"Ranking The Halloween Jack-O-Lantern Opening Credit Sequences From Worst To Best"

So, except for this one part with the score, this one bit with the score actually gave me chills as a kid when I watched it, and I do admit it is still actually pretty creepy.
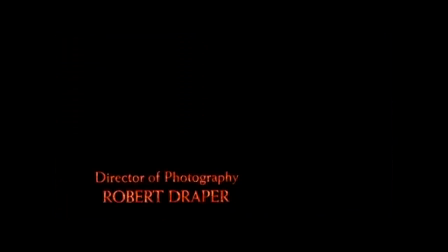But yeah, overall, despite a pretty dull music score, what does save it for me is that the creativity with the visuals and the jack-o'-lantern, showing them cutting it up and all that, it is actually pretty good. So yeah, this is at number 7.
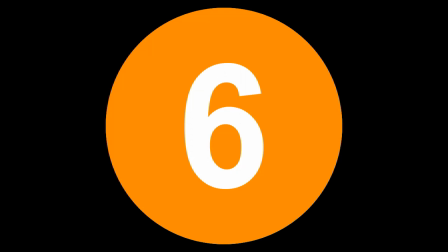5:07 At number 6 for me was honestly a bit of a toss-up between this and number 7, and that's going to be the opening credits from the original Halloween 2
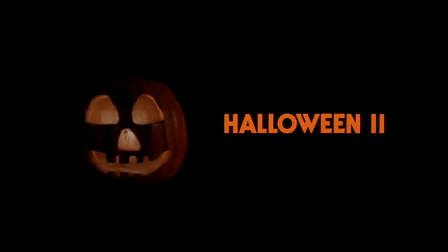5:18 from 1981. Now, this is sort of a flip and reversal of the reason why I put Halloween 5 at number 7. Whereas the visuals in the opening of Halloween 5 are really good, but the score was very weak. For here with Halloween 2, the score is fantastic, but the visual with the jack-o'-lantern, I'm not the biggest fan of, at least not anymore. Like, I don't know. Like, I think it's just paced out too long, you know.
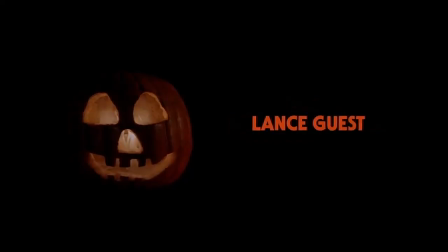5:54 It gets due credit for trying to do right by the original by trying to emulate that same visual with the jack-o'-lantern getting closer to the screen and all that.
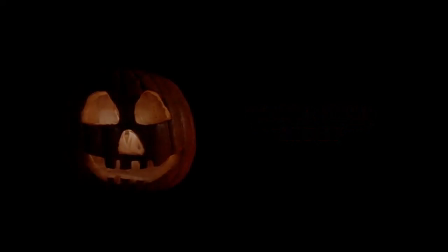6:07 But something about this one just feels like I said, it feels too drawn out. The ending of this sequence, though, is fantastic. The way it opens up and then you see this webbed up skull inside of the pumpkin.
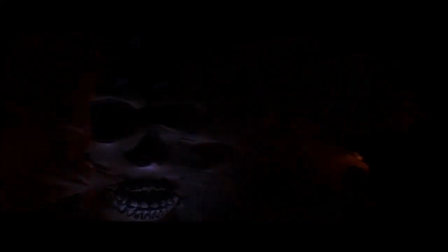6:28 That part is fantastic, I will admit. But other than that, this is just... It's not a bad one. I should have prefaced this at the beginning of the video. None of these are entirely bad opening sequences for the visuals. It's just something about this one that's just aged the least for me. So this is at number 6. Now from here on out, with these next 5, these ones are all entirely fantastic. Pretty much 10 out of 10, no complaints. I love everything about them, from the music to the visuals that they go for. So with that being said, my number 5, and this is going to surprise y'all, because if you watch my channel, y'all know how much I love this movie. My number 5 is going to be the opening credits of Halloween Kills. Now, what I love so much about the opening credits and the visuals in this sequence, as well as the ones of all the films in this new trilogy, I'll just say right off the bat, is that each of the 3 in the trilogy, they all say something, either thematically or symbolically. And in the case of Halloween Kills, with the visuals in these opening credits,
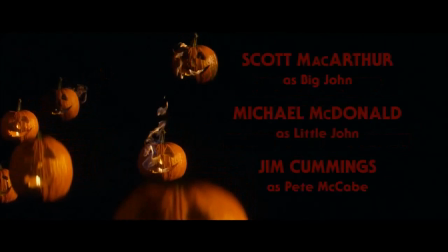7:51 is with the several pumpkins slowly coming out of the darkness, then slowly burning up and setting on fire.
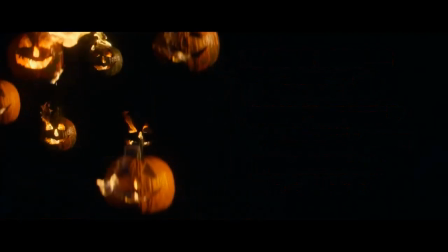7:59 The way it symbolizes the stupid decisions that all the characters in this movie make,
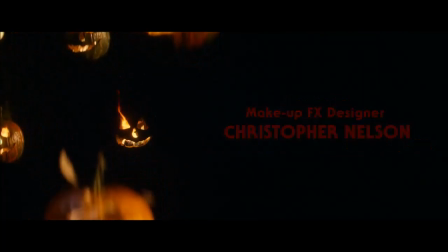8:05 and how it gets them all killed, as well as just the whole mob mentality angle, and how the town
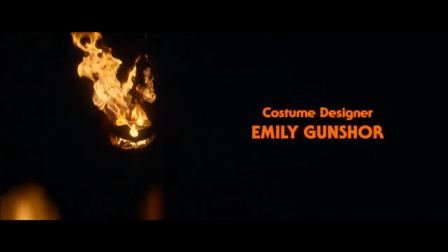8:13 loses itself and all the chaos, and they're getting each other killed as a result.
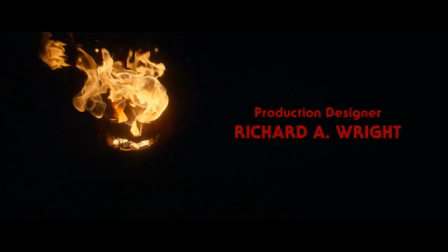8:20 Love the shit out of this.